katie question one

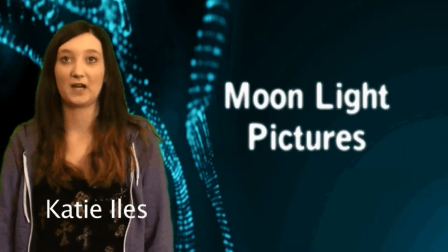(0:01)
titles we used red on black, which are classic horror colours.
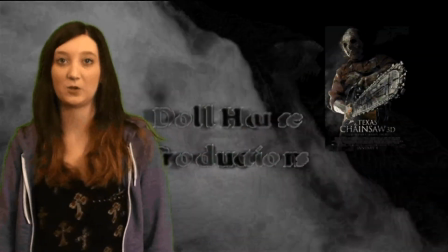(0:04)
These colours are shown in horror posters such as Texas Chainsaw Massacre 3D, The Moth Diaries and The Zombie Diaries.
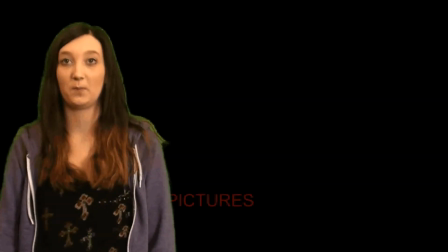(0:10)
We also used the effect of Ghost on live type because it suggests paranormal and plays homage to Insidious.
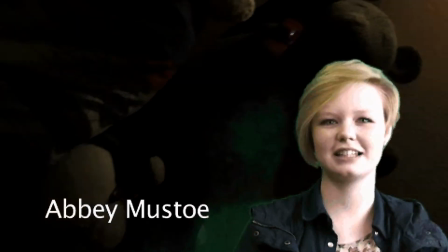(0:17)
We have an opening sweeping shot of the bed. This sets the atmosphere by establishing the night, which people get most scared.
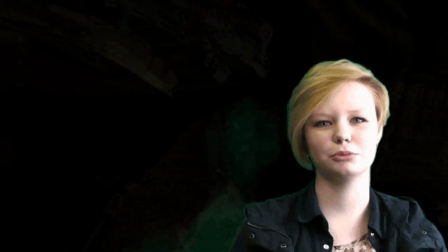(0:23)
This reflected in our horror movie title, 4:48am.
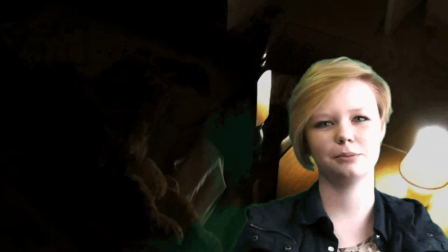(0:26)
We called it 4:48am because we were inspired by 4:48 Psychosis, a play about suicide. We also researched into the time and found out it's the most popular time in which people would normally kill themselves.
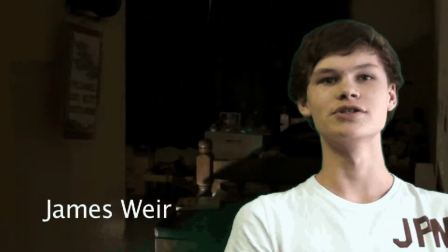(0:38)
The child iconography in this shot is also classic horror because children are often used in horror to highlight vulnerability and realism.
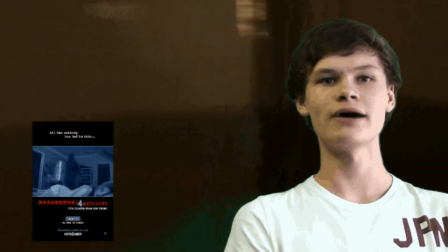(0:46)
Classic films which include children are Paranormal Activity, The Children and The Orphan.
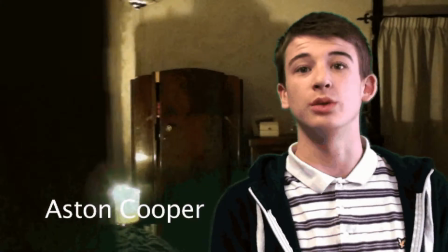(0:50)
The whole premise of our opening title sequence is that there are creepy movements occurring in someone's home.
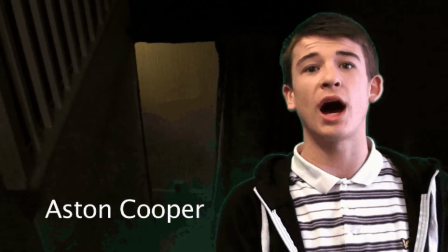(0:55)
We were aiming for a subtle atmospheric opening title sequence.
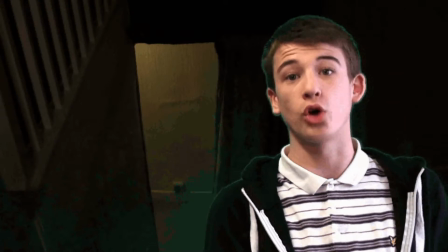(0:59)
In this way it plays homage to Insidious's opening titles, which inspired us by its simplicity and style.
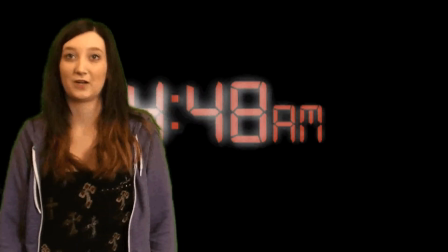(1:05)
In order to introduce horror from the start, we included a shadowed figure. We used layering opacity to make it disappear.
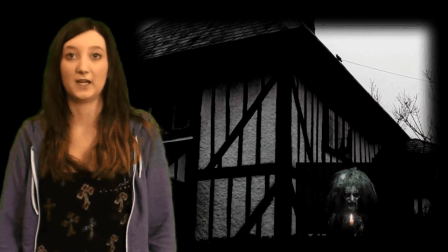(1:12)
We were influenced by The Woman in Black, Scream, and The Woman from Insidious. In this way, our opening title sequence conforms to classic horror.
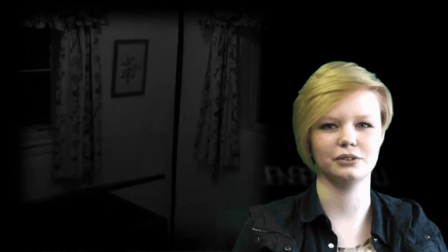(1:19)
Our choice of location was also conventional, in terms of providing us with a classic mise-en-scène.
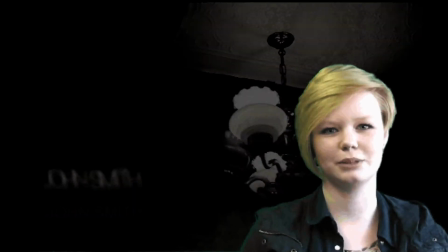(1:25)
This establishing shot shows that it's an old house, and Wes Craven shows that old places have bad histories. Our next series of shots will desaturate in post-production, which goes back to the classic idea of black and red to show horror.
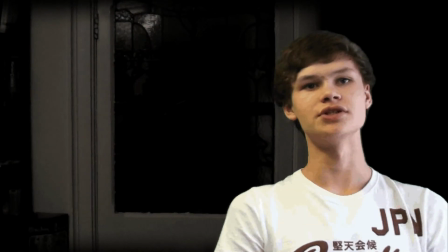(1:38)
The black and white suggests the house's history and age. Again, we are inspired by the shots used in Insidious. We also used a split screen and feathered the edges to ensure we had room on the left or right hand side of our titles to be really clear and show a clear title convention.
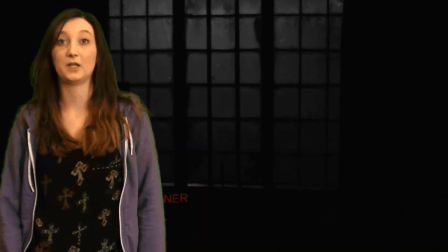(1:54)
The objects that we chose to focus on were picked because they were old and show that there may be history. Other horrors which contain old objects are Woman in Black and Friday the 13th.